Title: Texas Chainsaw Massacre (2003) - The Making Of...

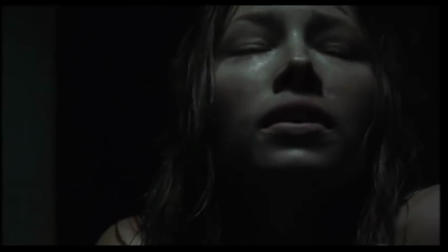67:24 In a horror movie, sound is everything, especially when you can't see. It's always more scary to hear what's behind the door. Doing horror movies, the background sounds have to be something that plays a little bit more important role here because it's creating a mood.
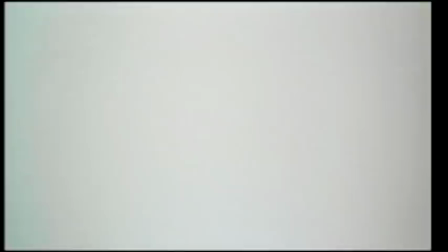67:45 The sound in the original movie was a tuning fork that was dragged across a piano string.
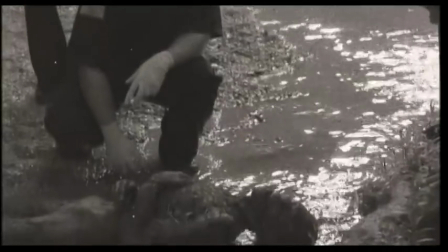67:51 Just one of those sounds that work. You would think you could have access to a library of chainsaw sounds, but no, we had to go out and record almost every scene with the chainsaw. Just listening to the chainsaw is terrifying.
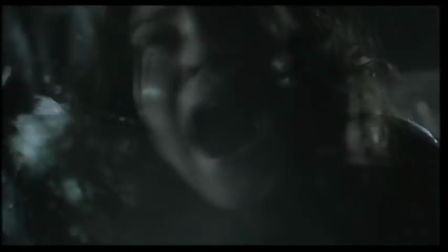68:13 Having him chase around and dismember people is just kind of the icing on the cake. We experimented many times with different pitches of chainsaw.
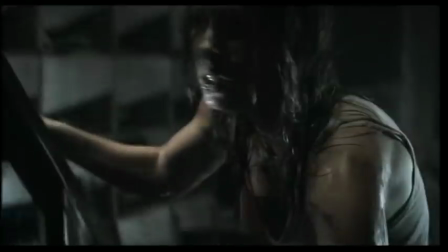68:26 We would accompany the chainsaw with sounds of a bear growling or a lion growling.
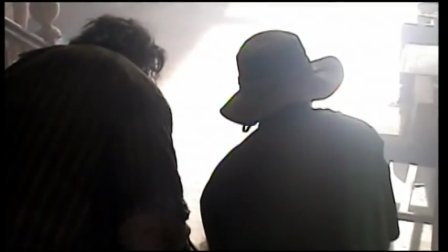68:33 If you took it away, you're left with just the chainsaw.
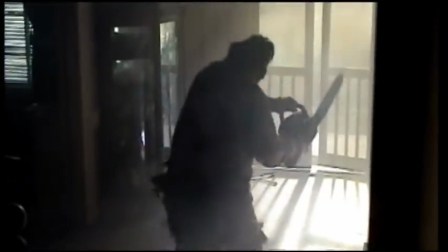68:38 When you put it in, you now have something that gives you a really creepy feeling. I use the analogy of the human body, and the dialogue is like the skeleton that everything else fits around and upon.
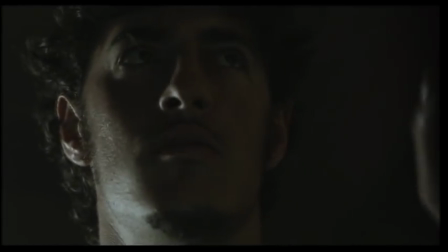68:52 Sound effects is like the muscle and the tissue in the human body that create the oomph, that give it some energy. And the music is like the skin that holds it all together, that surrounds it all, that makes it feel like it's one complete entity.
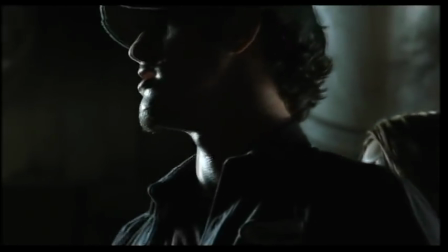69:09 My God.
For the music, we didn't want the catchy tune. We wanted sort of just like a gloomy underscoring. Steve is someone I've worked with on Pearl Harbor. He's got a really interesting take on things because he kind of sound designs his musical stuff to helps it make it creepier.
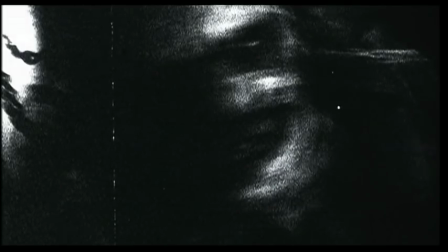69:27 Most people look at the original as having no score, really, to speak of. The score is basically sound design, which I think is why it works so well, which is why my job was a little intimidating.
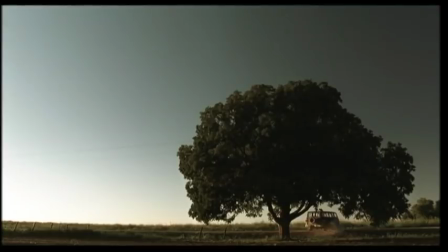69:42 The style these days is kind of electronic. I try not to be too modern with it.
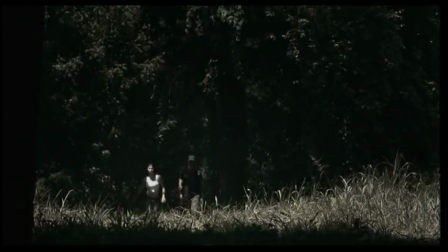69:48 Leatherface has a theme that you hear at the very beginning,
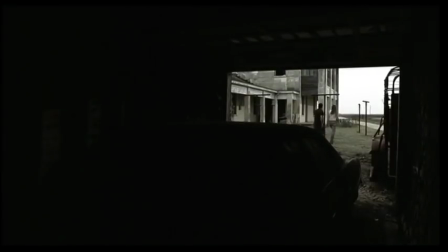69:56 played on low, low strings for sort of dirty, dreary effect.
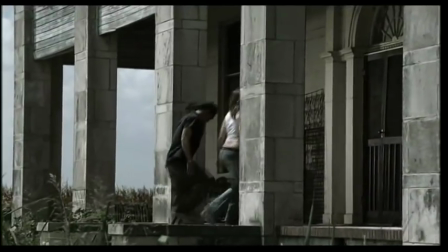70:02 Gives it a kind of an ethereal quality, takes you into the film to get it in the audience's mind, so that as the film goes on, it would trigger to them when he appears. You're so dead you don't even know it.
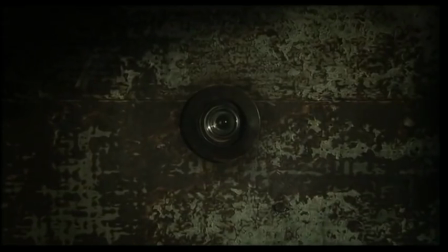There are emotional spots in the film where thematically we did want to do something.
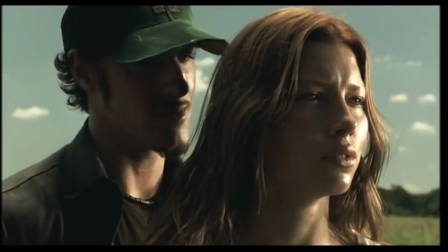70:29 I did it so we could start a life.
Because Kemper, the boyfriend, doesn't have much time on screen before he gets it, they did need sort of a theme to connect them.
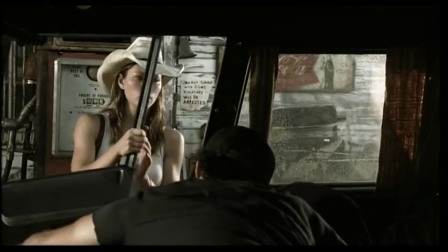70:39 Come on. Get in.
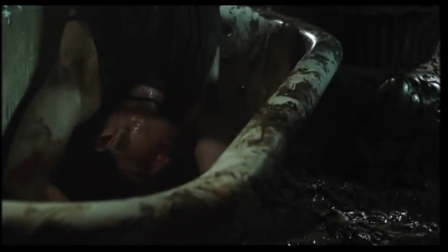70:43 And then later on, when Kemper is hinted at again in another grisly way,
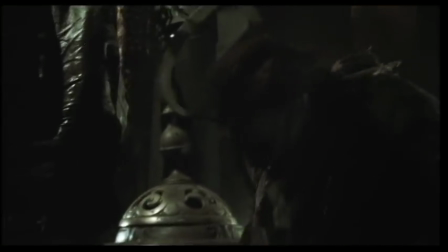70:50 that theme could help the audience feel something for the character that they didn't really get to know because he died so quickly.
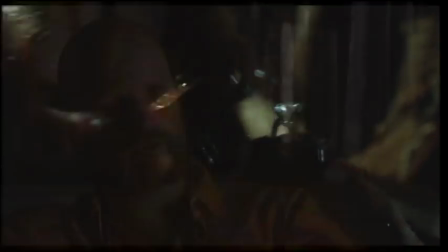70:57 I wanted the audience to feel the loss.
Oh my God.
The mercy killing, as we called it. It was the moment where I felt I could really be orchestral.
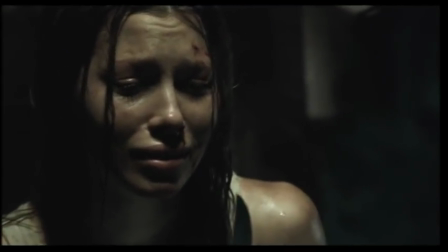71:09 Do it!
The music plays her emotions building, their conflict in her mind of, I don't want to, but I have to. Music says what she's doing. She has no choice.